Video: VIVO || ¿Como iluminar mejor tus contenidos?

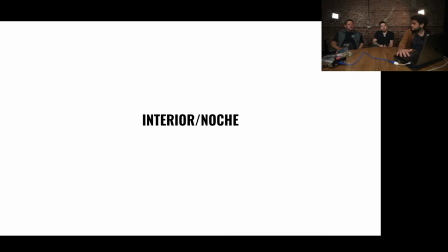4936s
Bueno, esto, ¿quieren contar un poco cómo fue la de esta de Guille? Bueno, acá fue un como un especial que se hizo con Guille Aquino para Netflix, para la película. Era una promo de la peli No mires para arriba, Don Luca.
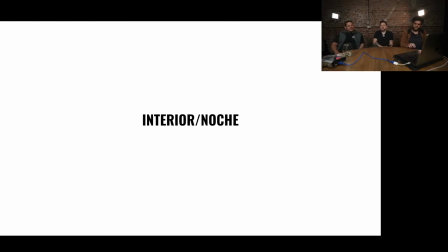4956s
Lo que hicieron fue, lo llamaron a Guille para que haga un sketch, que escriba un guión de un sketch relacionado a la peli. Guille escribió el guión y Guille hizo la parte de dirección de actores y demás. Yo me encargué más de la parte de dirección de cámara y los chicos hicieron la foto.
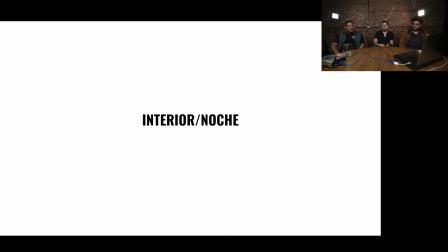4973s
Y estuvo buenísimo, fue un rodaje muy divertido, muy largo. Nada, sobre todo Guille es un crack, pero tiene una forma de laburar bastante particular en cuanto a los rodajes, que está buenísimo porque es como bastante desafiante, y quedó increíble, quedó un sketch muy lindo,
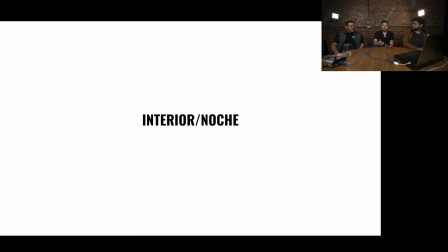4991s
muy del estilo de Guille, con la dinámica de él, con el guión increíble que escribe él, pero nada, con unas puestas de cámara de luz como bastante pro.
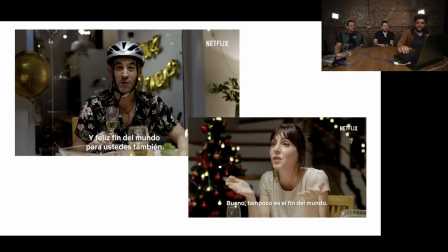5003s
Pásate si querés. Hay dos fotogramas. Bueno, la situación era en una mesa, digamos, la situación principal pasaba en una mesa y teníamos poco tiempo para hacer el armado y teníamos que tirar muchas tomas en la misma situación.
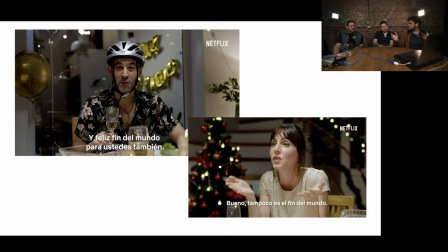5019s
Entonces, bueno, Un poco lo que decidimos yendo a ver la locación y bueno, por lo que contaba el guión era que iluminar de forma cenital desde arriba de la mesa y tener como esa luz principal como por lo menos para empezar a hablar, digamos. Claro, porque había varios personajes, entonces había
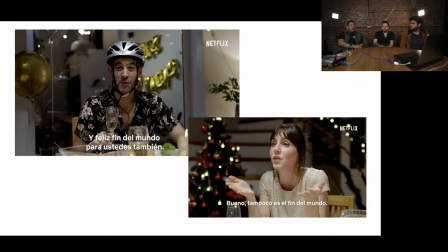5038s
un plano general donde se veía todo y todos debían estar iluminados de forma homogénea, sí. Y después individualmente fuimos aplicando contraluces y demás para también en realzar los fondos y demás.
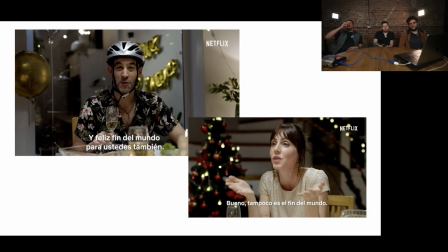5058s
En este caso también como, digamos, como la cámara se iba a mover en diferentes ángulos, no podíamos poner una luz cenital con un trípode, con una jirafa, por ejemplo, como mostramos en otro caso, porque íbamos a tener que estar toda la noche
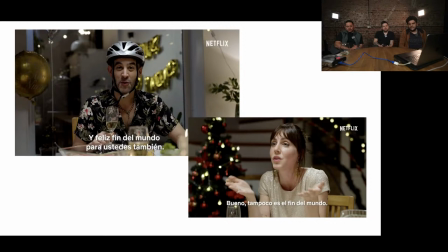5075s
moviendo el trípode para que no salga y a veces no había tanto lugar como para hacer eso. Entonces lo que hicimos fue esta luz cenital que pusimos, la colgamos, o sea, pusimos como si fuesen, se llaman autopol, que son como unos caños que se agarran contra la pared, que se ajustan.
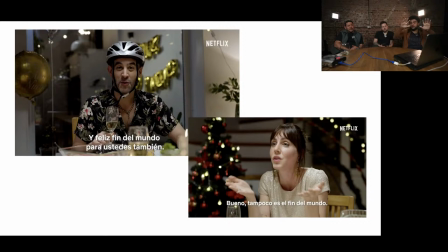5091s
Entonces pusimos dos caños así en claro, porque la pared. Sí había una viga, pero justo no pasaba por arriba de la mesa. Entonces, claro, estaba ajustado. Exacto. Y el techo que estaba en la mesa era bastante bajo, que eso igual en un punto no estuvo mal, pero
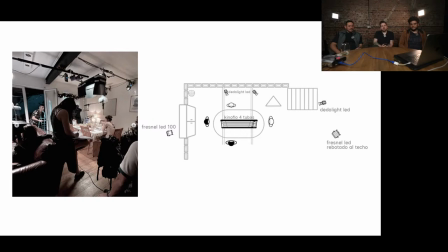5108s
fíjense, ahí en la foto están viendo, ven que se armó la luz esta cenital arriba de la mesa, cosa de no tener trípodes alrededor, y fíjense que tiene como esta pollera también, que son como las cartulinas, como para que,
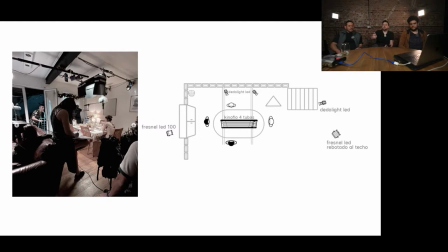5124s
lo mismo que hablábamos en el caso de UNICEF, para que no ilumine la pared y que no invada la luz el fondo. Claro, y acá con mucha más razón porque los fondos eran blancos. ¿Sí? La pared iba a tomar mucha importancia, mucho peso visual en la imagen, entonces era indispensable poner la pollera.
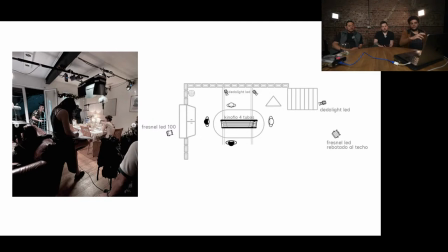5142s
Estábamos muy cerca de la pared. También, bueno, aprovechamos, ya que colgamos esos dos caños, sí. Aprovechamos y colgamos otras luces que nos servían de contraluz para los que se sentaban contra la pared. Y nada, digamos, la cuestión es siempre como aprovechar lo máximo posible todo lo que se hace.
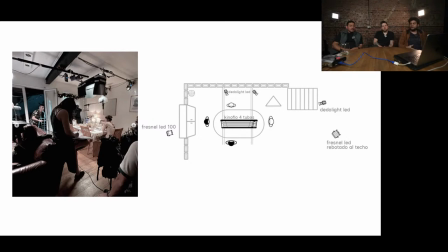5160s
Sí. Porque después no hay mucho tiempo a veces en el medio de una producción. Es que siempre nos pasa eso, que el armado fuerte de luz se hace bien al principio, tratando de hacerlo lo más genérico posible.
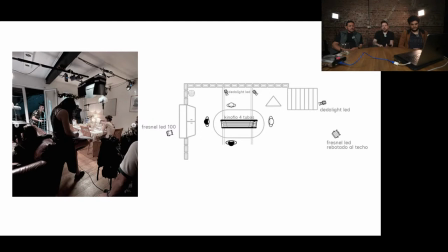5173s
Porque después lo que pasa es que en el medio del rodaje es muy jodido generar mucho tiempo para hacer ajustes de luz. Es como por lo general sale una toma atrás de otra y con un plan de rodaje muy ajustado.